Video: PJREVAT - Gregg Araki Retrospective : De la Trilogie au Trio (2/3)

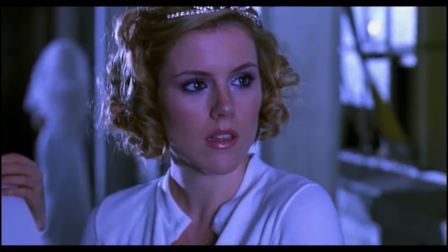En effet, elle fait dans la même soirée la rencontre de Abel, prince charmant joué par le Jonathan Shake qui jouait ex dans Doom Generation, et de Zed, batteur viril mais aussi un peu homme enfant.
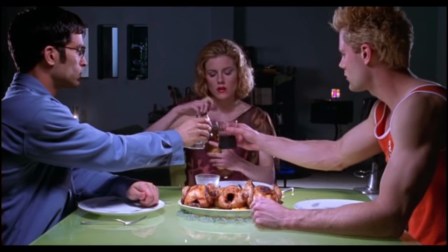Incapable de choisir entre les deux, ils vont peu à peu constituer un trouble. Les choses se passent relativement bien jusqu'à ce que Veronica tombe enceinte.
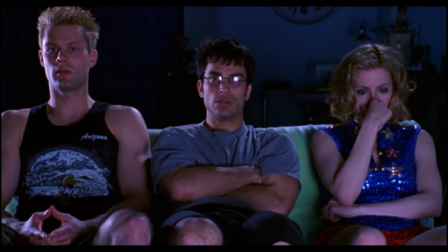Confrontée alors au besoin de faire un choix de vie non seulement pour elle, mais aussi pour son enfant, elle va être en proie au doute entre son trio amoureux qui tient comme par magie vu que les garçons ne s'apprécient pas autre mesure,
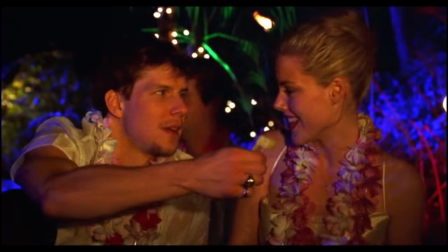et Ernest, le réalisateur du film dans lequel joue Veronica,
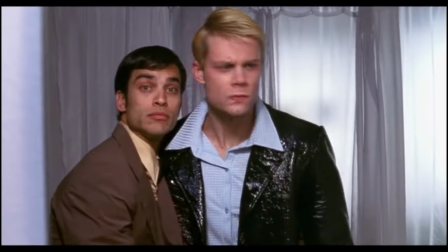qui lui offre une vie stable et conforme aux règles de la société. Le film poussera les codes de la comédie romantique jusqu'à la déclaration d'amour commune de Zed et Abel en plein mariage.
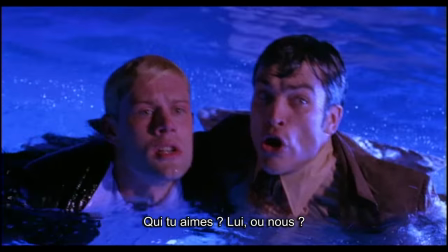Pardon, je me suis gouré d'extrait.
Who do you love? Him or us?
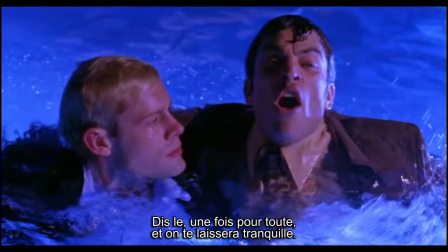Tell us what's your problem, and we'll leave you alone.
Voilà.
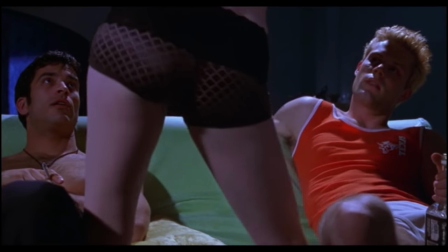Ce qui est intéressant, c'est cette dichotomie entre le fait de faire un film qui, esthétiquement et dans son schéma scénaristique,
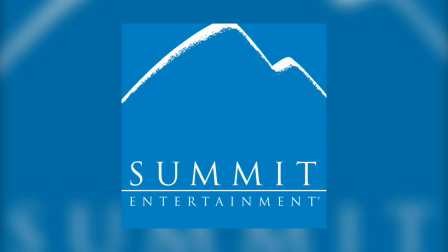est totalement mainstream, au point que le film soit produit par Summit Entertainment qui produira Twilight 10 ans plus tard,
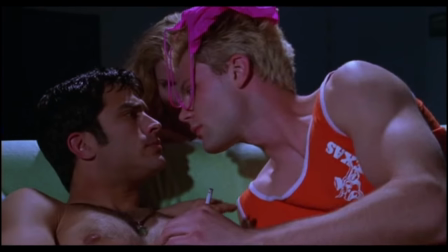mais de l'utiliser pour vendre quelque chose qui est à l'opposé complet des standards et des normes.
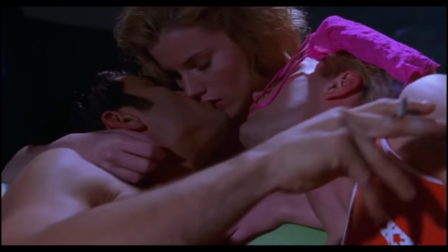Non seulement il fait l'apologie du ménage à trois, pour autre chose que se donner un air cool et transgressif, mais en plus il fait preuve de valeurs assez inversées.
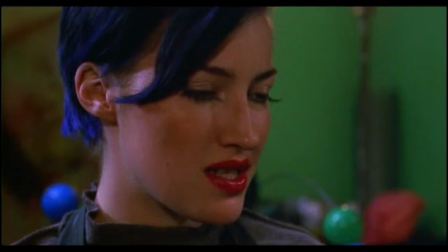La venue du bébé est une catastrophe pour tout le monde, en particulier sa meilleure amie, qui va passer son temps à essayer de la convaincre d'avorter.
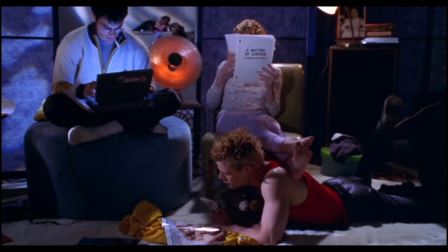Très surprenant. Le film ne peut d'ailleurs pas vraiment mettre le trouble en avant sans mettre un tacle au couple traditionnel.
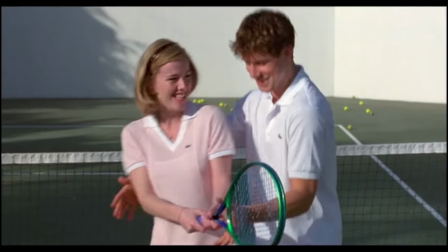Ernest lui propose une vie en sécurité dans un idéal de couple hétérosexuel, totalement fake.
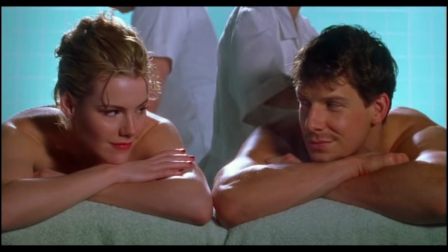Elle ne ressent rien de spécial pour lui et il sonne faux dans tout ce qu'il dit.
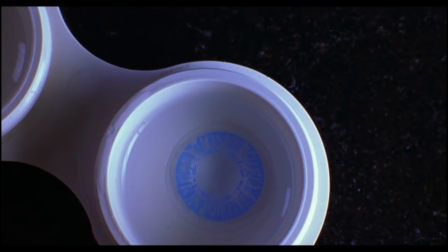Il va même jusqu'à changer la couleur de ses yeux avec des lentilles, comme s'il se modifiait pour rentrer dans une case bien traditionnelle mais qui ne correspondrait à rien de vrai.
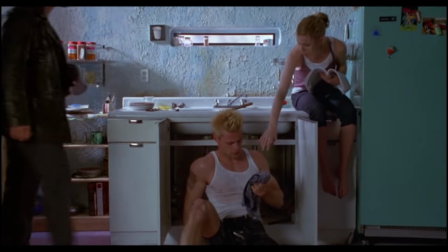A l'opposé, ce que le film met en avant, c'est que le ménage à trois apporterait une relation bien plus complète.
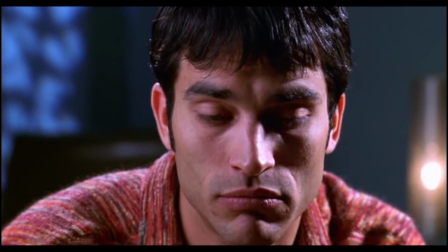Ce n'est pas pour rien que les personnages s'appellent Abel, qui est le prénom d'un des premiers hommes, enfant d'Adam et Ève et qui commence par un A, et Z, comme ça se prononce.
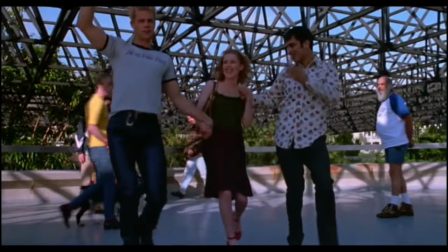Avec ses deux amants, le prince charmant et le bad boy, Veronica somme avec un homme complet de A à Z. Mais il n'y a pas que le script dans un film,
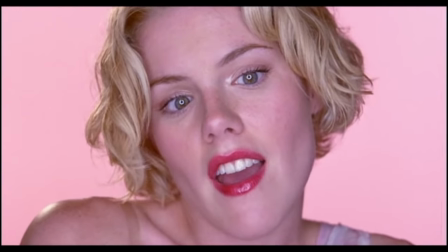niveau réalisation, on a droit pour la première fois à une narration par le personnage principal. Veronica est filmée sur un fond blanc, en gros plan, et se livre au public comme le traduit le regard caméra.
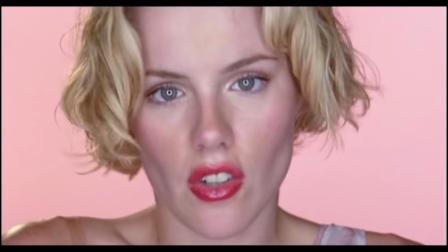Un dispositif totalement artificiel sur lequel joue Araki, jusqu'à choisir d'éclairer l'actrice avec un ring light,
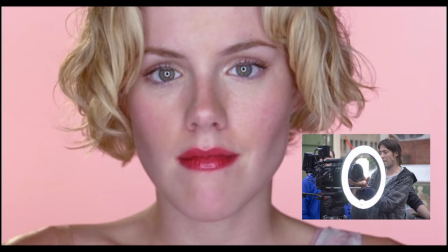un accessoire qui se place autour de l'objectif et permet d'éclairer le visage sous absolument tous les angles, mais qui a pour défaut de se refléter méchamment sur les yeux.
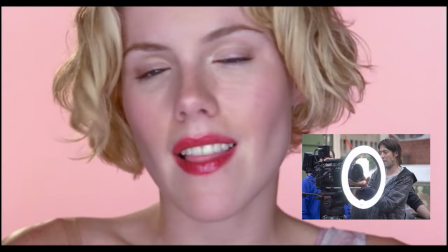Un défaut qu'il assume cependant, car un personnage qui parle à la caméra, de toute façon, est dans un film.
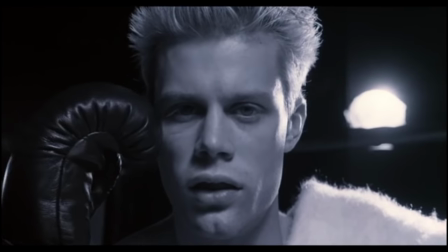Cela induit également une ironie dramatique, puisque le personnage en sait beaucoup plus que le spectateur et peut jouer là-dessus.
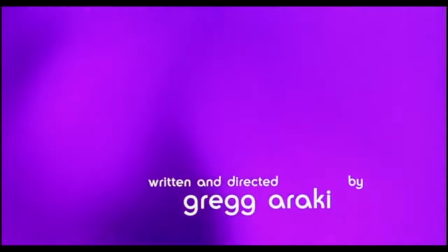L'idée de mise en scène la plus kitsch reste les fondues à la couleur. Non, ce n'est pas une fondue savoyarde avec des fromages périmés, mais en principe on fait des fondues au noir, ou des fondues au blanc. Et ben dans ce film, on se fait tout le spectre de la lumière. La couleur a probablement un sens d'ailleurs.
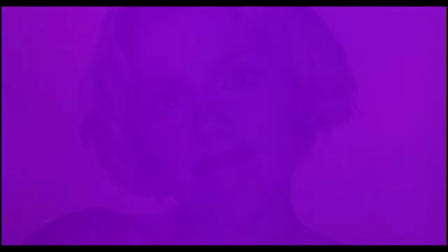Quand Véronica parle de son mariage, on a un fondu au rose, qui évoque évidemment la romance. Et puis, après la première nuit à trois, on a un fondu au jaune.
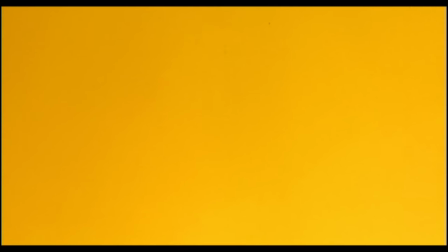Alors je sais pas, jaune cocu peut-être? Parce qu'ils sont trois? Là je vous avoue que je suis dans le flou le plus total.
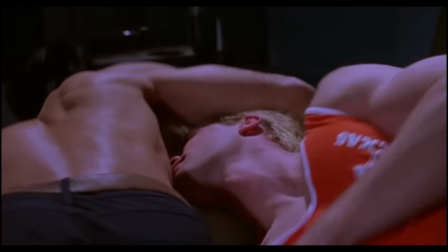Peut-être que les couleurs représentent ce que la norme penserait de la scène. Pour des gens qui ne pratiquent pas l'exercice, les deux mecs sont cocus en même temps.
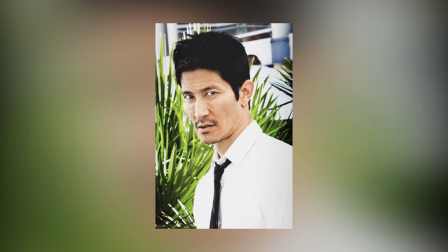Je sais pas, il y a aussi un extrait d'interview d'Araki où il dit qu'il cherchait de nouvelles couleurs à cette époque, dans sa vie. En revanche, j'ai autre chose d'intéressant à vous montrer.
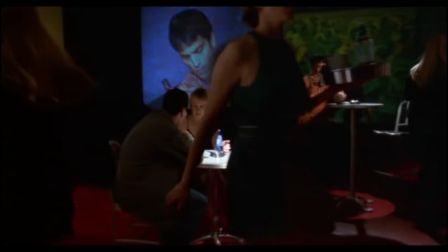Dans la scène où Véronica et Abel ont leur premier rendez-vous, ils se retrouvent dans ce bar très étrange qui a installé des caméras braquées sur les visages des clients pour les projeter sur le mur.
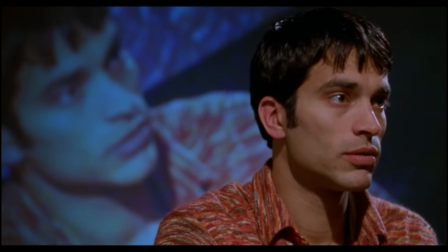Ce qui est intelligent, c'est que lorsqu'ils commencent à se parler et qu'ils sont gênés, qu'ils font attention à ce qu'ils font, qu'ils veulent se présenter sous leur meilleur jour, les projections sont très visibles dans le cadre.
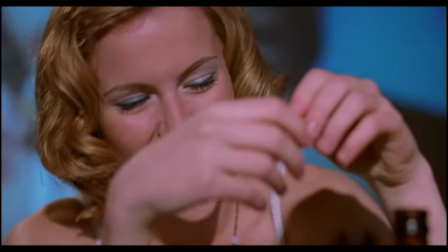Et plus ils deviennent à l'aise l'un avec l'autre, plus ils se détendent et font tomber les masques, plus les projections disparaissent du cadre.
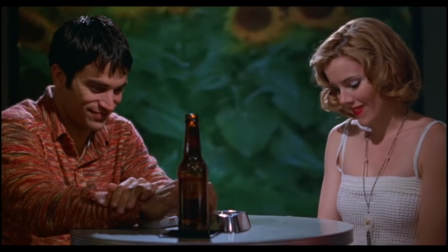Un moyen très simple finalement, et pourtant efficace, de transcrire l'état d'esprit et la nervosité des personnages visuellement.
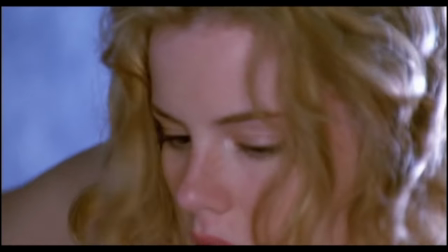Et puis n'oublions pas que dans Comédie Romantique, il y a comédie. Le film est assez drôle honnêtement, d'autant qu'il bénéficie de la légèreté de ton d'Araki, en particulier dans le domaine du sexe.
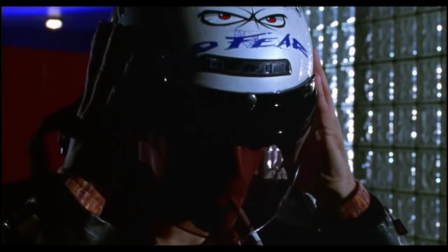Outre quelques petits sketchs...
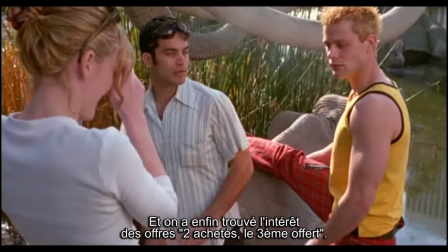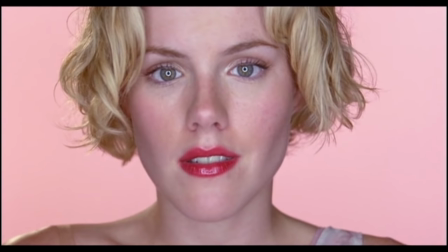Araki utilise aussi sa mise en scène pour rendre un effet comique. Lorsque Véronica décide de sortir avec les deux garçons en même temps, elle leur fait une sorte de dîner de coming out.
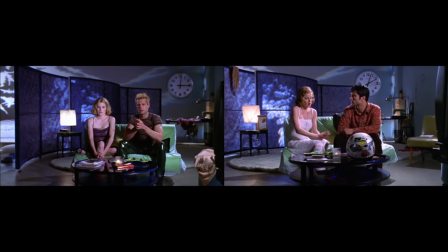C'est en reprenant exactement le même découpage pour les deux rendez-vous qu'il va créer un comique de répétition.